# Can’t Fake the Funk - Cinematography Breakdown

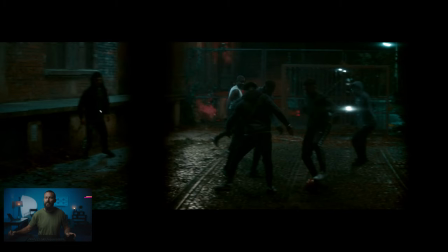4:08 We've got something in the foreground to add to framing elements that we always see on the podcast of good cinematography. then we're shooting along the building to create some lines back there and then layering in the background but really having those lights and having the wet down because the wet down gets us
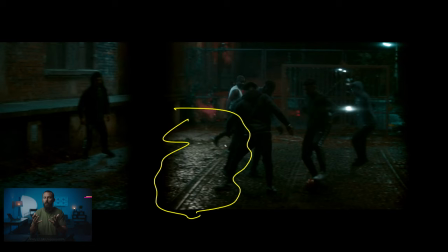4:24 these reflections which raises the overall impression of level like well it actually does raise level right because you're getting more reflected light off of the ground but it gives us opportunities to do light and dark and light and dark and not have the fixtures in the frame right because the fixture that is
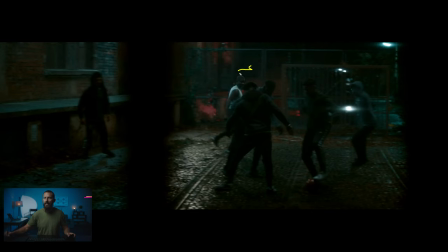4:42 doing this is up here and it's just shining down this way adding a back edge to all of these players right that's what it's mainly there for but the bonus is we get this nice little light area in a dark frame and you need the light areas in the dark frames to make
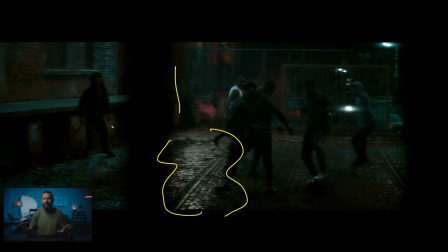4:57 it feel dark if it's all dark it just feels flat and you don't want that you want contrast so now we've set the we've set the mood with the color of the lamps that we're going to be using we've got the wet down, we've got the cool little cobblestone and the the whatever these are, or these little like tram, tram rails, tram tracks.
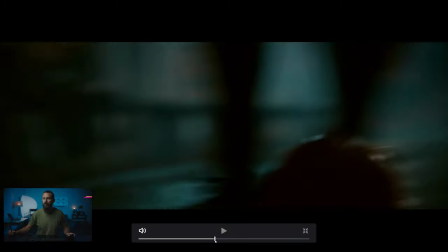5:17 Anyway, then we come, this is like a little quick one, right, a little on the feet, little micro shot,
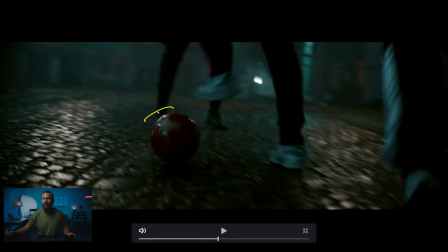5:22 we're out to this wide, then this one you can really see, okay, you see the light source in the balls going this way, both from behind, when you get a little bit of this, which is giving you level on the shoes, this little lamp here, but it's very very down compared to what else is happening on that ball. So with the wet down, you get this little interesting thing, you get this little interesting thing, let's place a practical back there,
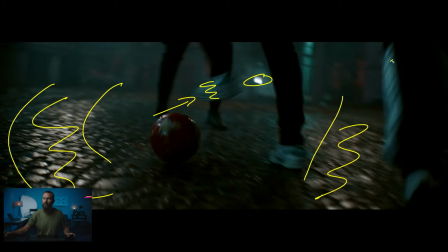5:41 and then we just fill in this side with some of that light blue colored tubes, right? They're just tubes. Anytime you see a tube in shot, you know that I'm excited about it, right?
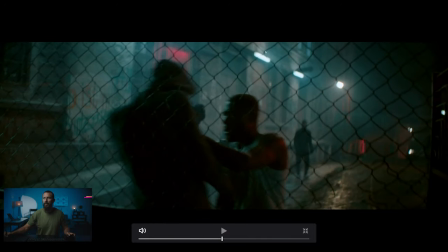5:51 These little Titan tubes here, I don't know how old this this is, but nowadays with Titan tubes, you can set any that color to anything that you want. There we see our backlight that you can You probably see, what is that, like the arm that it's on there, or the cherry picker that it's in. One backlight from back there, it's far enough away that you can't see the stand that it's on or anything like that.
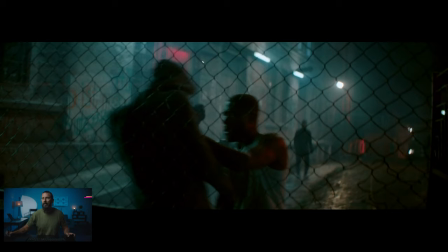6:11 It just looks like it could be part of the building. And then again, we're peppering in little practicals along the way. But what we're really setting up for, besides the color, you know, we've got the chain link in the fence. We've got this little edge, again, shooting along the building.
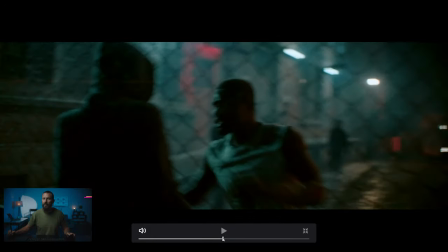6:23 What we're really setting up for is, where is it, and this, do we go back to this one?
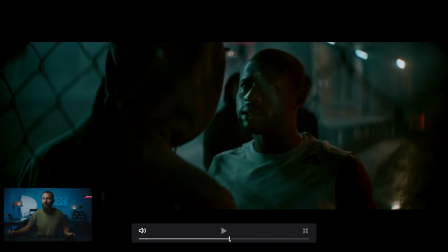6:29 I think we do. right here. Oh we are good here. We got fence in the foreground and we've got shooting on the dark side of our man's hoodie here. But we've got this little tiny edge which is coming from our tube that we just took down and we made it our own.
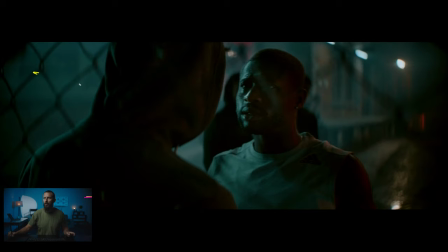6:47 You know we're lighting it just looks like it's part of the lighting because it matches this color right. But really it's over here somewhere and it's giving us this little thing it's on the ground and it's also giving us this little key edge and then there's our
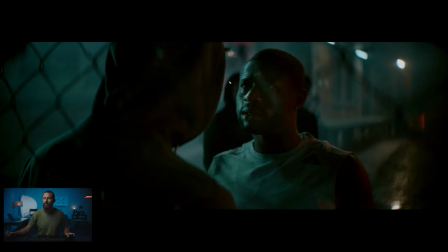7:00 red light is coming this way so we get shadow down this side of the face edge which is you know quite a hot edge and then filling it in with color from above so really really well done and again you see in the background see how the building just goes off
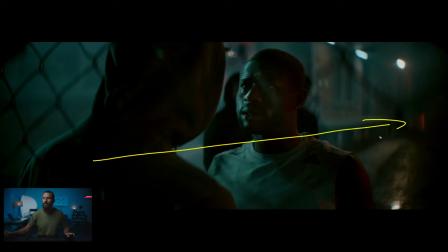7:14 that way we're not looking flat into the building it just goes off into the distance which creates that depth even more so when you're shooting this
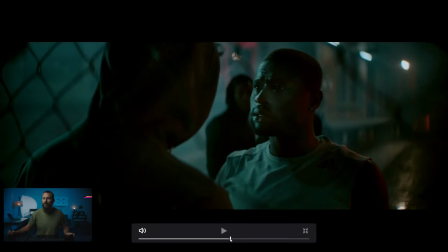7:22 shallow this wide open does lots of good things there and you can even see a little eye light there right you just catch that little eye light on this side of the face makes such a big difference and you know you can look during the rehearsals and you're like where is he going to look how far around does he look you can even say hey that was a great one why don't you try looking at his other eye
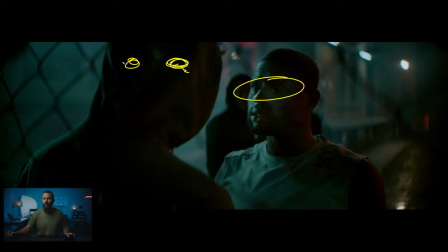7:39 so instead of looking at this one on this guy you know look at the other one and see if you can pick up that little tiny eye
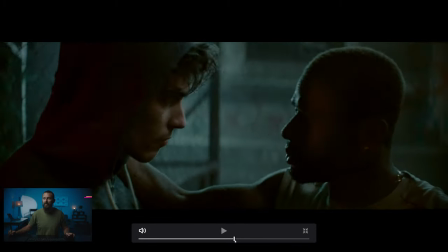7:45 light in the other eye but really nice setting the levels and then here you actually see
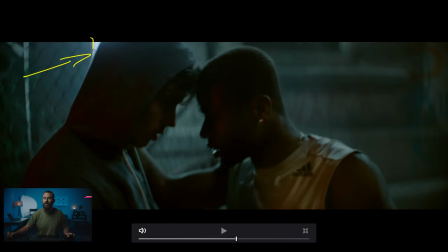7:51 the light somewhere you see the key light just there over there that's what's giving us this, and then the tube is up here giving us this one, right? And this is what we're looking for, these little edges, and then setting the ambient exposure in the background to those levels.
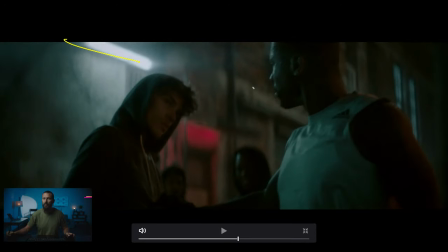8:08 Here again, same thing, tube in shot giving us this light, this fill is coming from over here somewhere, which is also doing that, right?
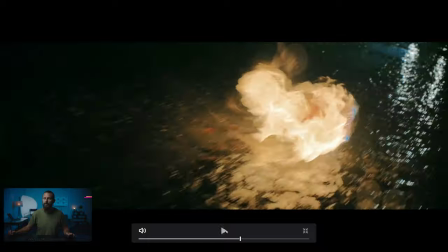8:17 Just really, really well done, and then then keeping interest in the background with different colors. This one's on the ground, there was one more here that I wanted to look at.
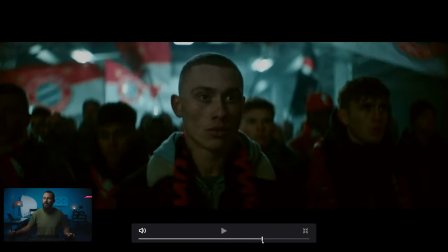8:26 Comes out. Where is it? So this one, again, this is like a walk and talk with a China ball, right?
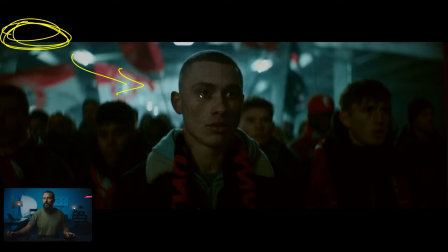8:35 Like you'd have like a China ball over here giving us this one, which is that eye light in there. But now this is, I mean, technically this is lighting from downstage, right? Because the light is coming from the side that he's not looking to. So normally you'd have it go that way.
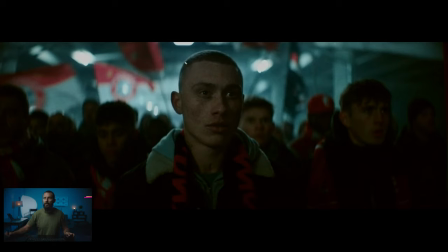8:51 But maybe Maybe there's some reason that Kristoff didn't want to do that. He liked the shape. But here you got beautiful little edge light on there matching in with the color in the background. Everybody else is down. Look at everybody else around. Like all of your attention is drawn straight there and we get this beautiful, even even here he manages to get that little bit of light on the other side,
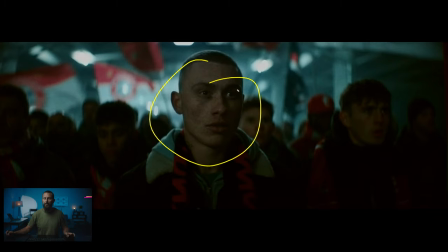9:08 nice, doesn't feel even though this person is the brightest thing in the image outside of the practicals. It doesn't feel lit, it doesn't feel like you're pointing the source just at this person, but they are slightly elevated which is the look that we're going for and then a really expanded toe
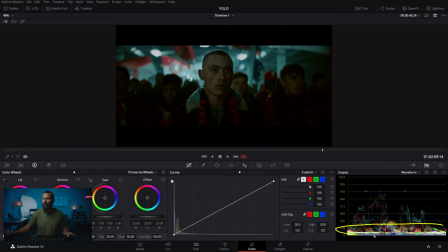9:24 like if we come out here and look at the like all everything is down here except for the practicals and the face practicals practicals and everything else is way down here so that it's nice and easy to pull somebody's face out there and we keep
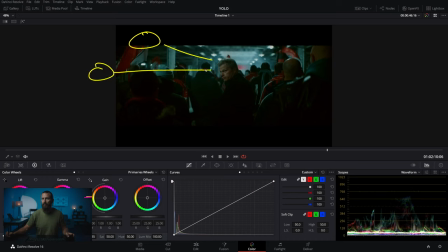9:36 going now this one is light this way light from the front this way so we get little edge over the top and you get this you get that little nose shadow and everybody else also has those little edges on them, right, just to keep, again, keep things interesting.
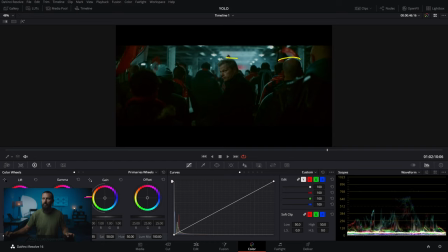9:50 But this guy's hat sort of gives away where the lighting is coming from. We've got edge, edge, but then this guy's hat is getting all filled in this way, which is where the light is coming from.
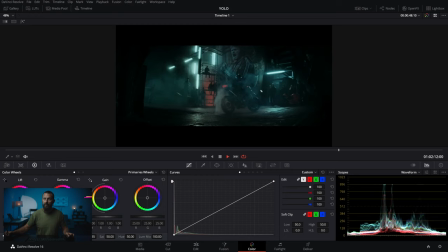10:00 And then we keep going. I think there was one more. Hello. This is like somebody bought the eight pack of Titan tubes. Like, can we get all eight on the invoice? Yes, we can. Okay, there, more smoke.
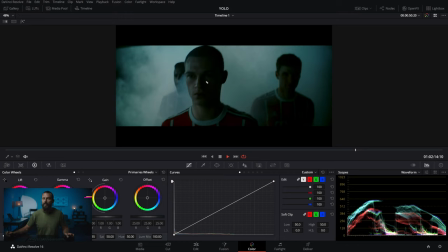10:14 Again, same thing, haze plus key on far side plus give it a little bit of love on this side and you are ready to shoot
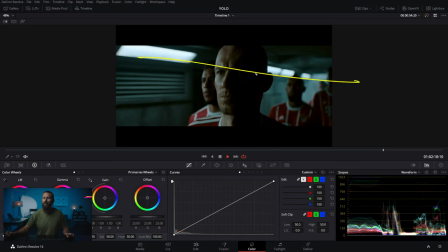10:22 and where is there he is there's the man zizu again shooting along look at that angle this is not a surprise or not a by accident that we see the same angle on buildings again and again and again because this is what creates the depth then we're lighting just from this one side right which gives us this little line gives us our little reflection and even in the background little line of light,
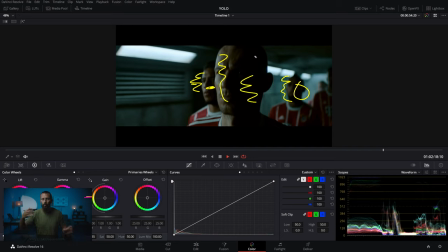10:42 dark, little line of light, dark, little line of light, dark, just creating as much of that interest as you can even when it's dark and down, even when it's moody. Don't just, if there's lights over here, just turn them off, turn them off, do not use that light, and we're out the door.
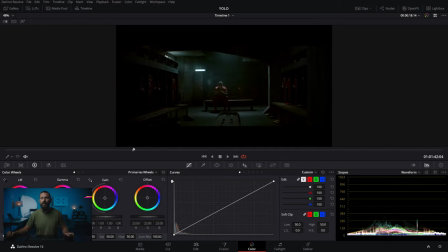10:58 Anyway, good looking stuff. Kristoff obviously a very skilled cinematographer. We didn't talk about the locker room stuff. We'll have to do that on the next one. So many thanks for checking out the video hopefully it helps you do something when you're working at night definitely do a wet down because it just allows you then to use tools that aren't possible without it you can get more level you can get more control of where to tell someone to look because you can control the contrast on the ground because you need that light area of the frame to feel the darkness right if it's all dark it's no good so you got to pepper in light dark light dark light dark different colors moving lights all of that stuff and hopefully you'll come away with something halfway decent. Okay, that is going to do it for this episode. Many thanks for checking it out, and we will see you in the next one. Goodbye.